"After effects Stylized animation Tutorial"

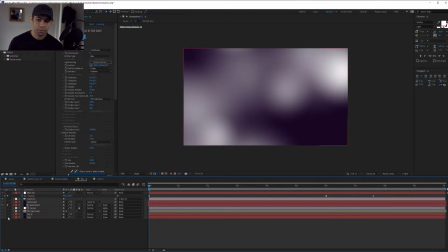So we're just gonna focus on this. So I made them slightly bigger.
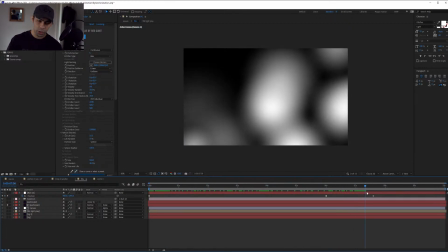Again, these particles will also follow the camera, which is pretty good.
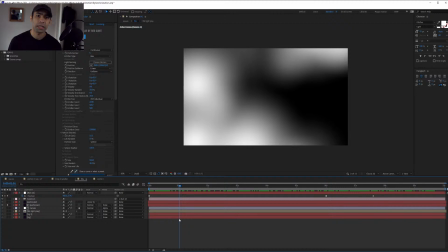Now, why did you create them like this, Popo? Well, it's for a very simple reason. I needed to show you that you are actually in a depth, in an ocean. Okay, so what you have is you have the bright side, which is right in front of you, and then you have the dark side, all right?
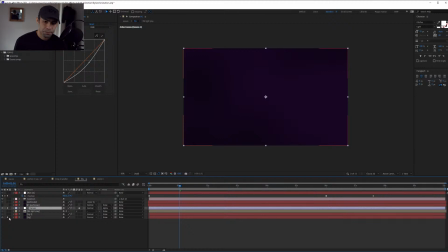So what I did was I used a curve. Okay, so I'm just gonna show you the difference.
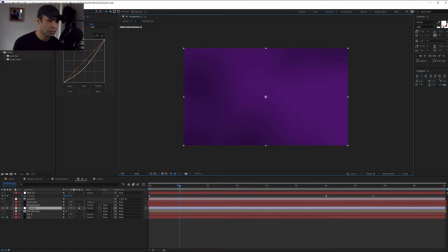And I'm just gonna increase this just so that you guys can see. Yes, you guys can see. So it just shows you that this curve is making things darker.
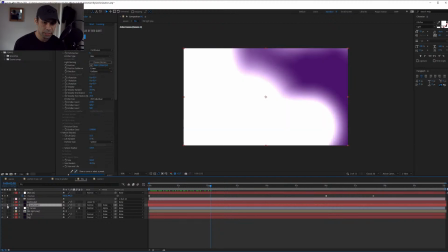So whatever the particles are, which is here, you see, it's gonna make things darker.
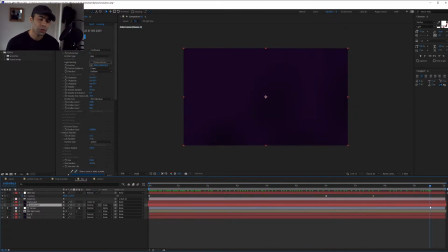There we go. Okay, so it's more of a tricks that you learn while I was discovering this this project. Perfect. What's next? What do we have? What do we have next? We have some light particles.
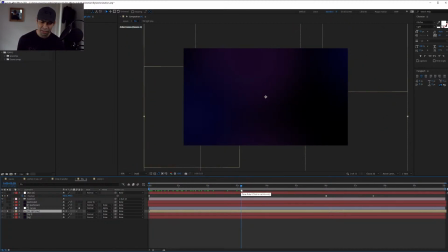Just some light because you're inside the ocean. So when you're inside the ocean, there are some lights, you know, and then these lights, they are turbulent, you know.
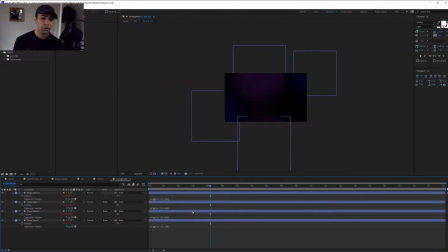So that's where these lights come in. We've already studied this so many times in so many of my tutorials, how to do these kind of things. So basically what you do is you just create spheres,
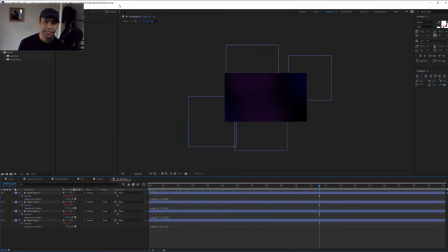you blur them, you give them a wiggle, and that's it. You just come here and you just put them right on top.
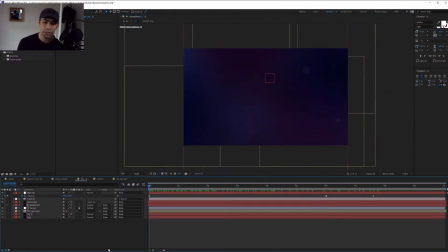All right, so it gives you this kind of environment. So all in all, what I did was background and depth tricks, which is dark, bright, light movements. This is the tricks for the background.
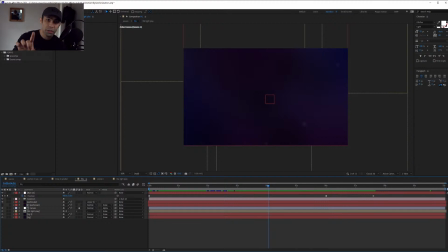And then what we did was create particles. Why did we create particles again? Just to show you where the camera is moving. Because without the camera, you would not understand, are we going up or are we going down? Cool.
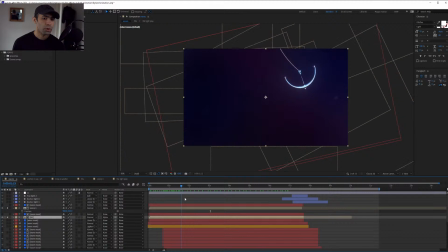So now what do we have? We have an anchor and we have our particles. And that's pretty cool, right? Great. Now, what did I do next?
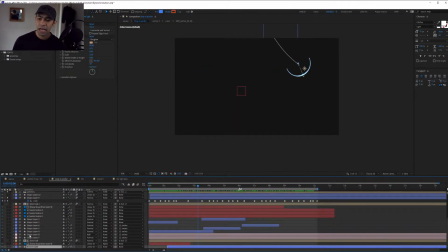So next what I went, I just started doing more and more details on this. I was like, okay, so I have this. What is the first thing that I can start creating when it comes to this? Is obviously these, I'm just gonna show you, bum, bum, bum.
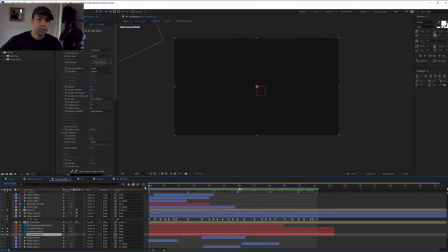Cool. So it's these particles. This is the second thing that I've done after the rope. So we have these particles going on.
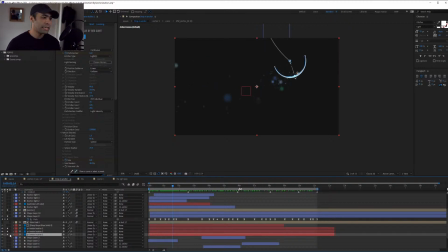Again, these particles so that you can, yes, this stream is going to be used as a tutorial because I don't have time to edit. So basically, when it comes to these particles, we have discussed this so many times in my recent tutorials
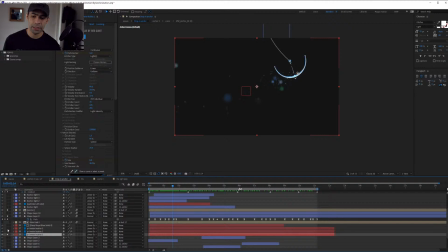It's the tertiary system. So what I did here is we have three levels of particles. We have the small ones, we have the medium ones, and then we have the big ones. Okay, always use this trick.
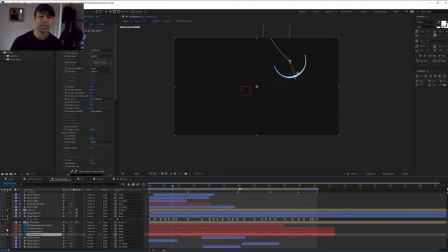Whenever you're going to do something that will have a lot of details and you want to add details into it, do the tertiary system, and it's just gonna save you a lot of time, and it just works, you know. And that's what I did here, was just this particle. All these particles are actually following this light here.
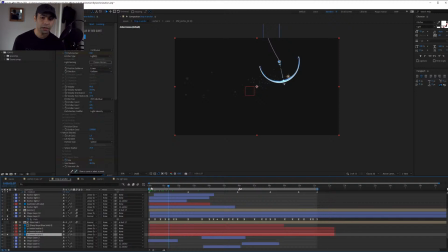So the light is parented to the anchor, and the particles are being emitted from it. How do I do this? Emitter, light type, there we go.